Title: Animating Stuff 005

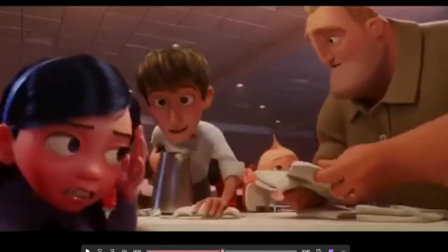745s
Here comes Tommy kind of putting this, or Tony, I think.
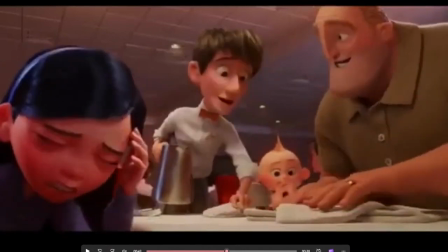750s
It's Tony or Tommy. And then, then we go back to this.
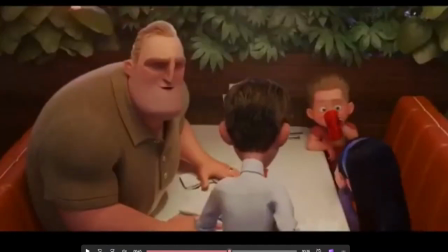756s
She's just mortified. He's trying to, chat up the waiter there.
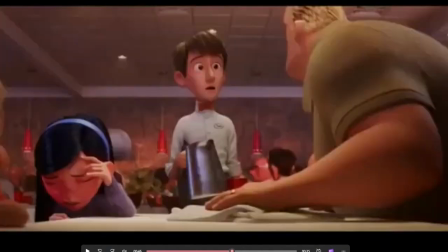763s
And, Dash is just enjoying the scene.
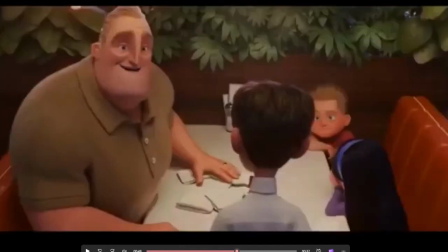768s
Look at her. She's still trying to recuperate. So we're just going back and forth.
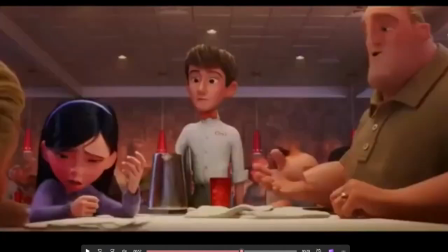774s
And there's something for him to, they're all doing something,
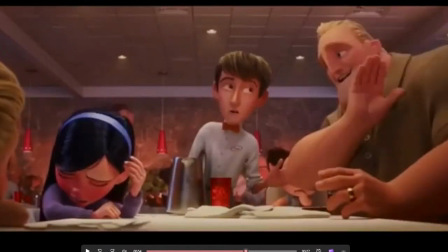780s
And so now the focus is on, her name's Violet, you see.
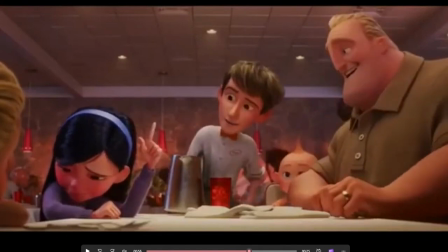786s
He's like, oh, hi, Violet. And she's just like, yeah, good to meet you.
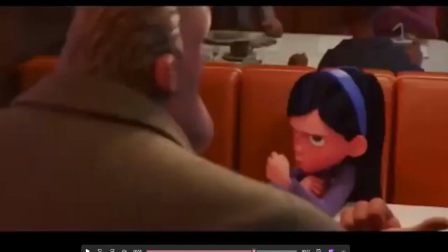793s
Just so embarrassed. And there, I love that. I just love that he's says something.
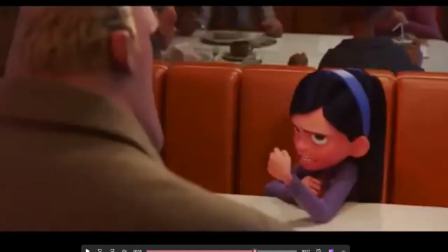800s
She's like, don't you dare say that, Dad. Right? So you can see behind there, people are back there animated.
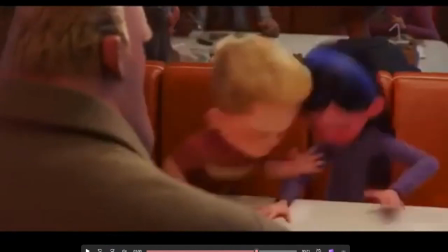808s
So there's someone who is in charge of animating the crowds. And so now here comes Dash to even further embarrassment.
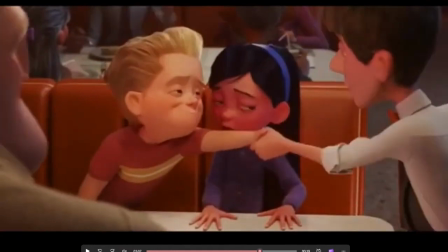817s
She's looking at him. He's shaking hands. Look at that face of Dash, just looking so smug.
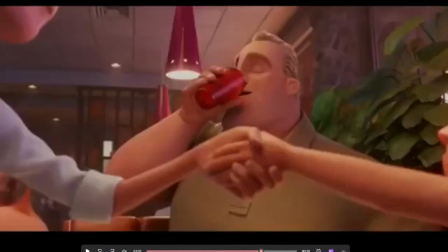823s
She's just like, oh, please, God, let me out of here. There's her point of view.
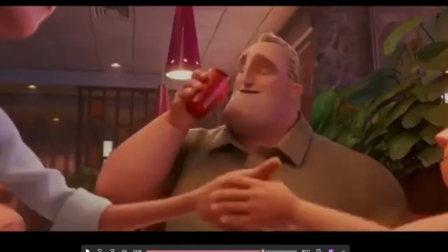829s
Little pinky up, holding the cup.
This is water.
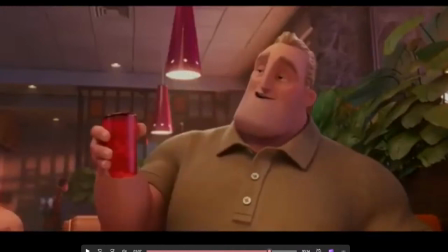835s Is this spring water? So refreshing. Spring water? No, sir.
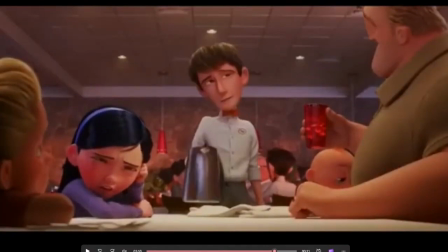841s I think it's tap.
I love this expression.
Oh, I see.
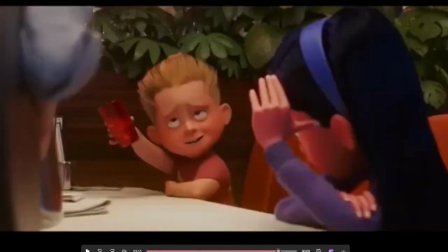849s That's very good. Yes, very good, my good man.
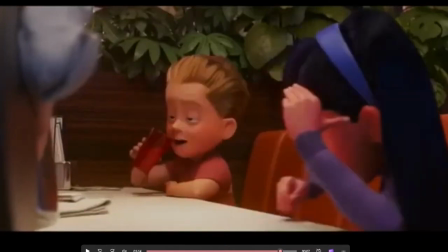856s
Now, here's where Violet starts to move, getting up.
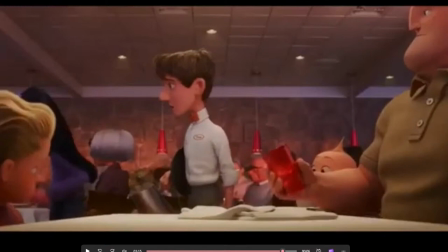861s
And she just wants to get out of there, back out and take off. And we all are kind of left with this.
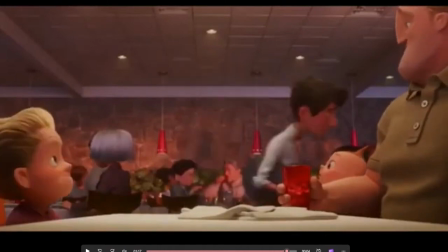869s
And so he kind of excuses himself and goes off like that.
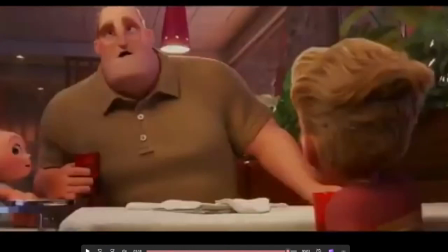875s
Meanwhile, this is where we've done a little editing here, because Dash is actually,
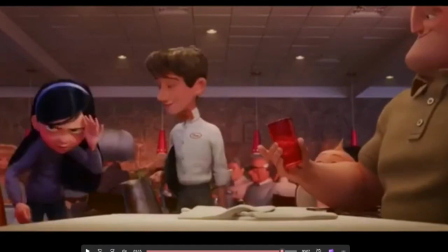884s
if you notice what he's doing, she moves away and he moves in to where she was.
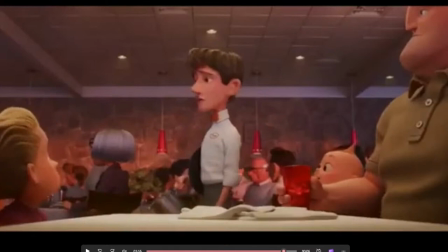890s
And that big, that the back of the booth is right there.
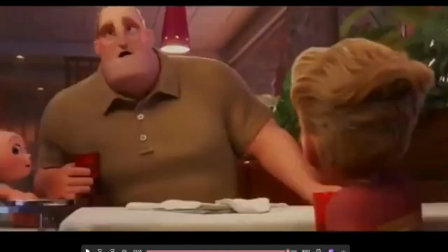897s
So what's happened here is we've removed the booth completely. So the camera's right there, and that's a better shot than the
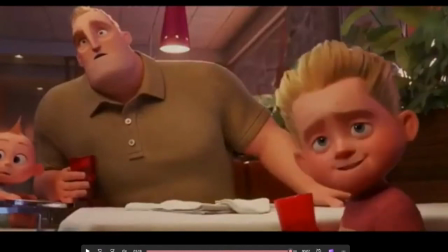909s
storyboard, as you can see, because this allows us to see this shot better. We can see a whole family looking off screen.
Where did she go?
And it gives him more of when he says his line.
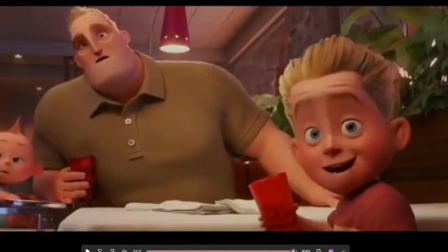927s
It's more interesting than what we saw in the storyboard.
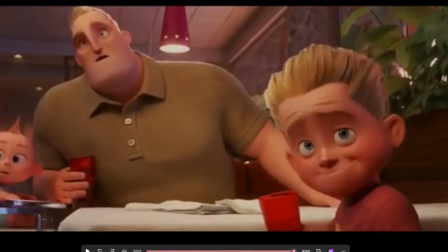933s
And that just sometimes that happens where the storyboard is not going to be perfect. It's going to sometimes the director will probably see something or change something
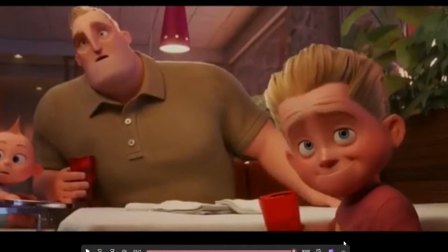949s
along the way to make it even better. But the storyboard is just basically a guide, which is always being updated as we go. So let me see, how do I get out of this? Let's see, can I do this? There we go.
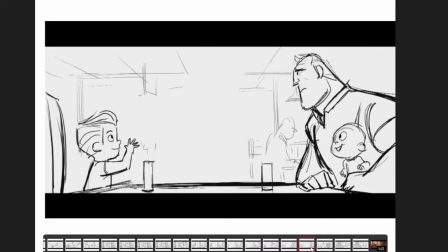963s
Okay, so you can see the final one here is she leaves, right?
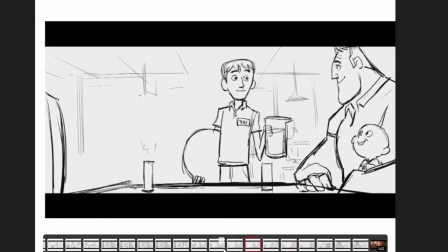971s
He leaves, right? She sulks off, and Dash replaces her.